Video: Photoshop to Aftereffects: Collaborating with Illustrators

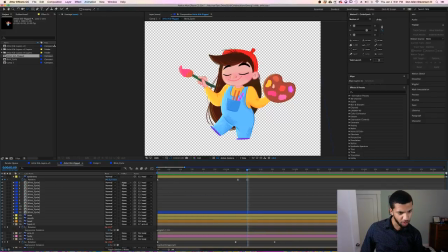[57:41]
I think I moved them a little too much, so I'm going to kind of just move it right back up a little bit right there. Yeah, and then we'll just have that loop every once in a while as well.
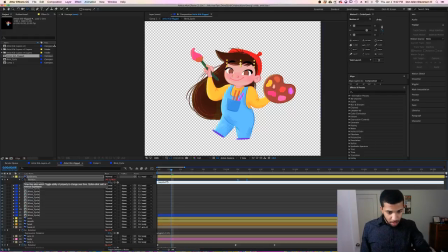[57:57]
Loop out. Ping pong. Oh, that's actually a little bit too fast. Maybe I'll do cycle, because I don't want the eyebrows to like zip around.
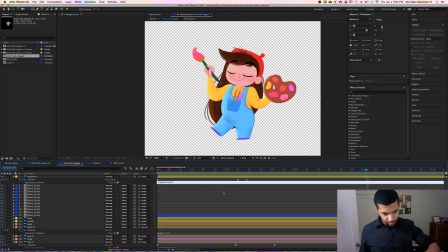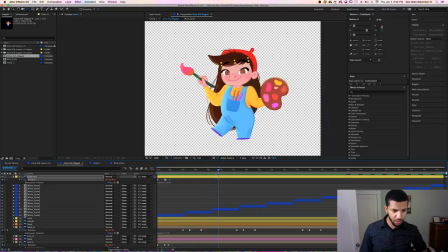[58:25]
Actually, that's a little too excessive as well. Let's change that cycle so that it's almost as frequent as when the 360 spin happens.
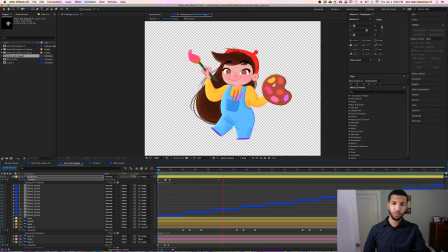[58:40]
Okay, cool. So that's a nice little amount of eyebrow movement. It's very subtle. Nice little blink. All right, let's go ahead and hit save again. Let's now take a look at what she looks like in the scene.
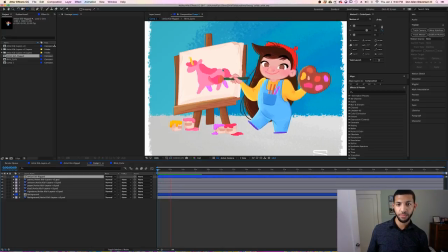All right, cool. So she's just doing a thing.
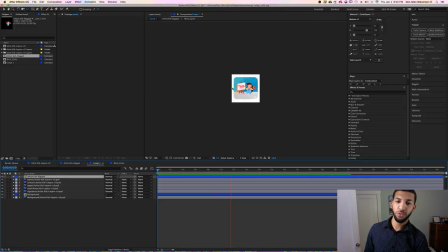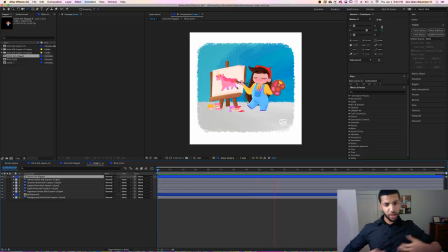[59:12]
Wow, I like this. All right, so what I'm going to do now, just to add a little bit more movement to our scene, is we're going to use a technique called Turbulence Displacement to make the background kind of move around a lot.
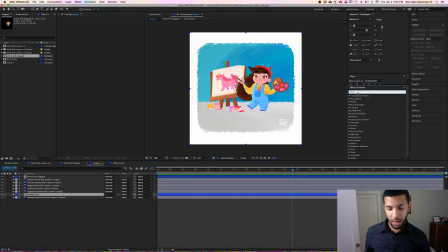[59:26]
So we're going to go to our effects panel and look up an effect called Turbulent Noise or Turbulent Displace. I'm now blanking out. I think it's Displace. Let's do Turbulence Displace, and we'll put this on our background layer.
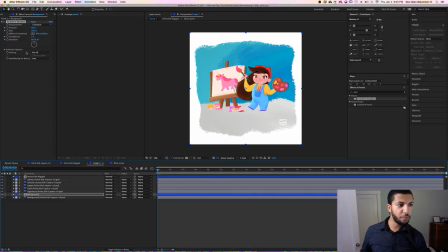[59:41]
And by default, it kind of just warps your whole background. But that's because it has a default size. So we can increase the size if we want this to be like a liquidy world. But in this case, I want this to look kind of like cell style illustration. And so we're going to make it like a very fine-tuned
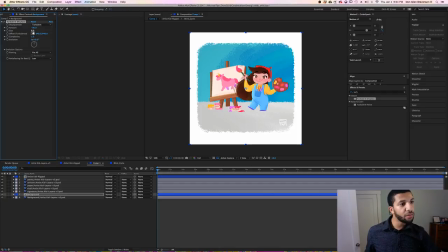[60:01]
effect. Very subtle. And we'll just kind of change our little ramp up that. And then what we'll do is we'll animate our evolution over time. And of course, I got another JavaScript expression to throw your way. It's called time. Times any number.
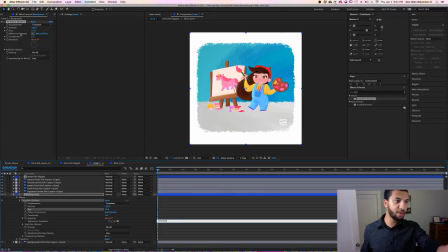[60:21]
This is going to multiply the time of that functionality, in this case, the evolution of the turbulence.
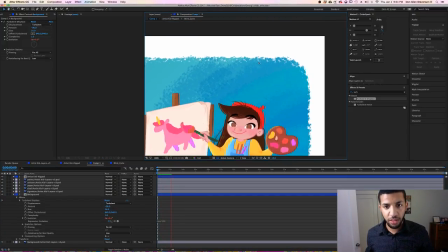[60:28]
So in this case, we can see there's a little bit of movement here. It's a little slow for me. I'm going to actually speed that up a lot. So let's increase that from 200 to maybe like 800, really. Okay, so that's got a lot more movement to the background.
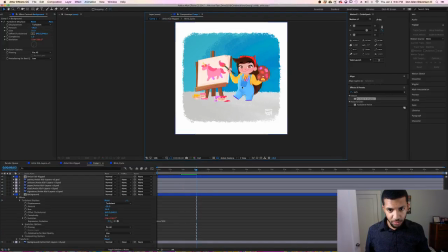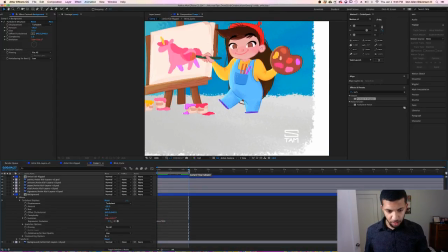[60:49]
And then maybe I'm going to make it a little bit smaller. Let me go ahead and loop right here. We'll just loop this 4-second segment.
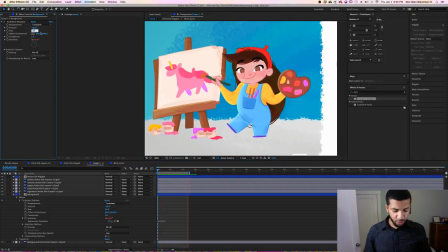[60:56]
We'll decrease the size from 14 to, let's try 6. Maybe we need even more.
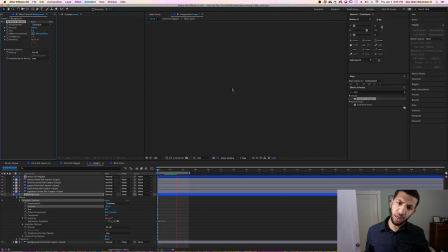[61:10]
That's too much. Or is it? I don't know. Yeah, it's a little too much.
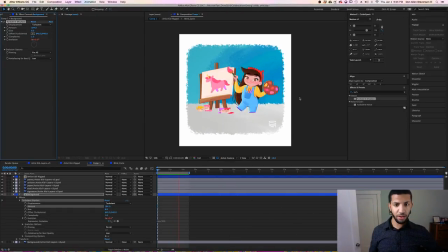[61:21]
Yeah, the live stream did end, but I still have the YouTube one for now. Let's decrease the size of that as well. Let's go maybe to 2. Okay, I like that one.
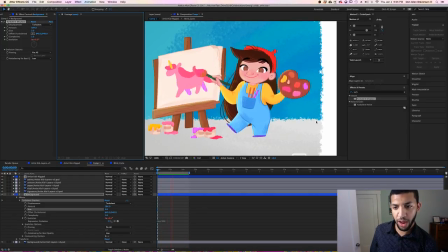[61:36]
So now this is subtle, but it's adding movement to our background that kind of just ripples in and out, and I like that. Yeah. Maybe see if I even multiply this by a higher number.
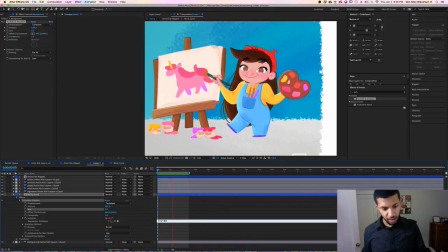[61:50]
Let's do 1,300.
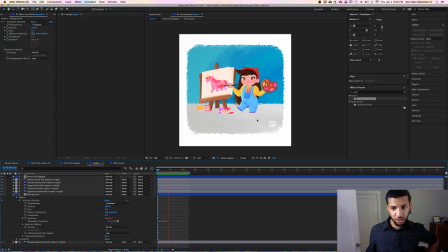[61:56]
Cool, so now that all kind of just comes to life right there. We're going to copy this Turbulent Displace, and we're actually going to apply it to other things in our scene, including our paper. Or no. Yeah, we'll add to the paper, but we'll use a much larger one for the paper.
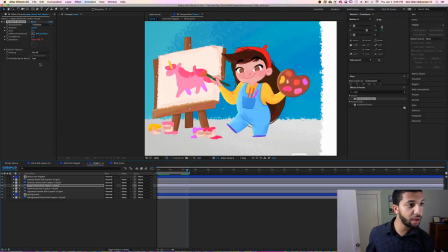[62:17]
Since she didn't have too many sharp lines on the paper, we'll decrease the size. Or sorry, increase the size so that it's just more of a wavy sheet of paper. But that's like ridiculous timing, so let's let's slow down the timing of that paper movement.
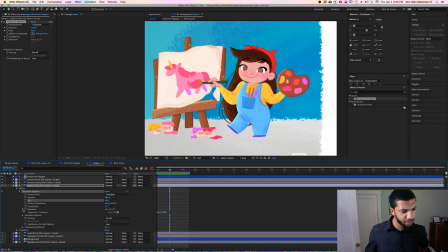[62:38]
I'll still use the time offset, but not by a multiple of 1,300. Let's just try 100 and see what that looks like. Even 100 is a little excessive, so let's decrease the amount of warping.
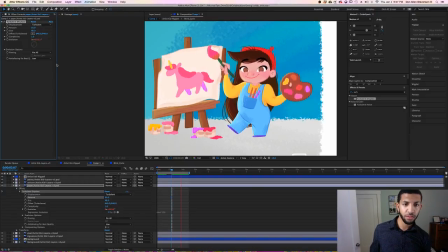That's something. 100 is actually a little slow. Let me actually bring this up to maybe 500 and just have it be very weak interaction.
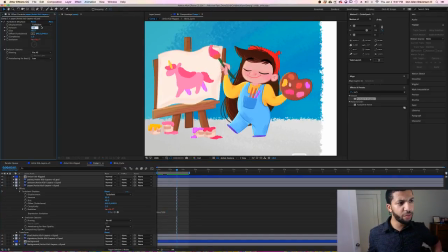[63:12]
Yeah, because like 20, it's at 33% amount, so let's go to like 12%. See what that looks like. That's still too much. Let's do 6. Keep cutting it roughly in half.
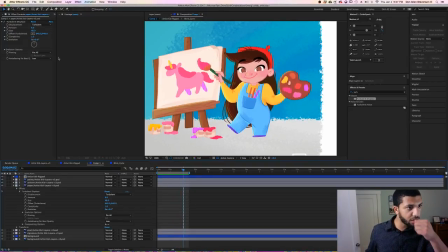[63:28]
I don't even see anything there. Okay, so maybe 6 was too little. Let's bring it up to 10.
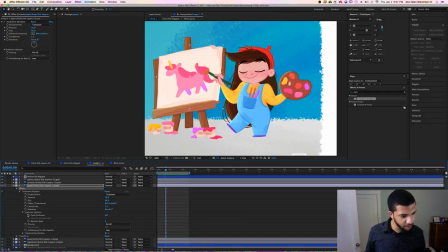[63:42]
Huh. I don't see anything. Oh, I deleted the evolution. Don't want to do that. Let's do time times 500. There it goes.
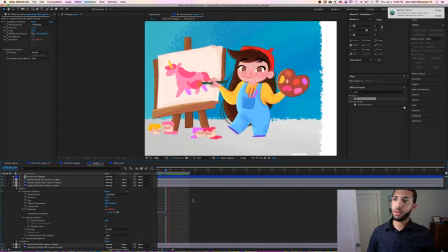[63:53]
So now the paper kind of just has a little bit of wiggling to it, and this is helpful just to, you know, again, add a little bit more movement. It almost looks like a flag. Maybe I'll reduce the rate even more from 500 to 250 so that it's not moving around as much.
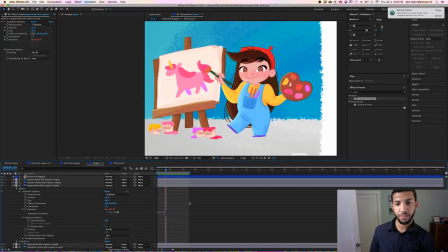[64:14]
Yeah, that works for me. Cool. Go ahead and hit save. The next thing I would want to do is maybe have, I mean, initially I wanted to have the unicorn get painted on,
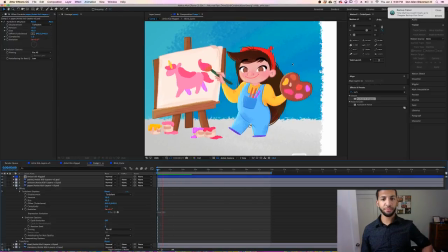[64:31]
but I don't think we have enough time to do that unless we do it in another live stream.
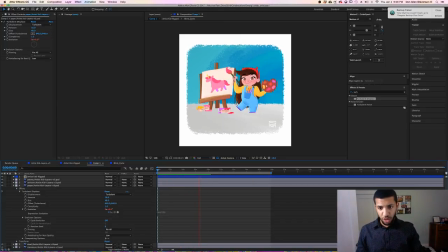[64:37]
I mean, I guess this is almost pretty much done to some degree. Let's see if I'm missing something. Kind of just letting this play out right here and loop it out, see what we're getting.
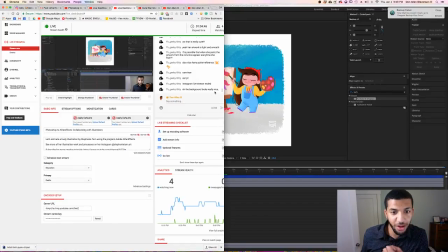[64:54]
Oh, the background looks nice. Oh wow, yay! Thanks, Joy.
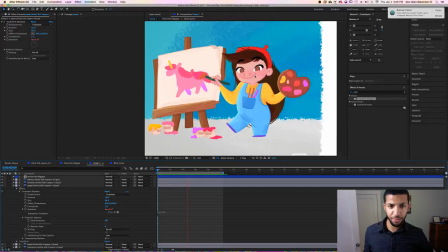[65:01]
Yeah, I'm happy with the way she illustrated this. It looks really cool. Alright, so I think she's pretty much animated then. Only things we could add really would be I
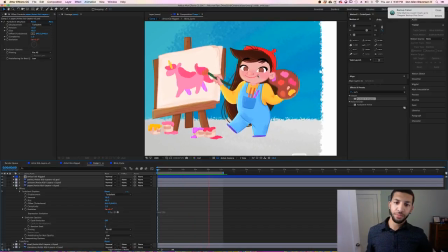[65:15]
don't know. We'll see. I think this might be done.
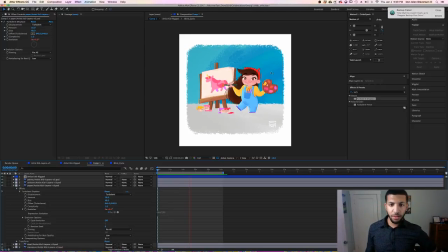[65:23]
Oops, sorry, there's something going on over there. She's just painting, doing her thing.
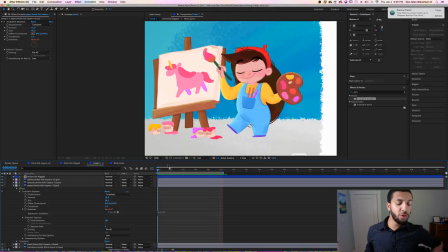[65:30]
Oh, the unicorn. Almost forgot. So I'm going to use a similar movement of the background to apply that movement to the actual unicorn,
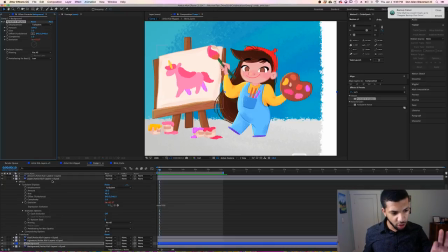[65:40]
where it's a really fine tooth texture, kind of manipulating its component. So let's grab this layer and just paste it on there. That's really extreme. Let's reduce the size of the turbulence to like 0.4.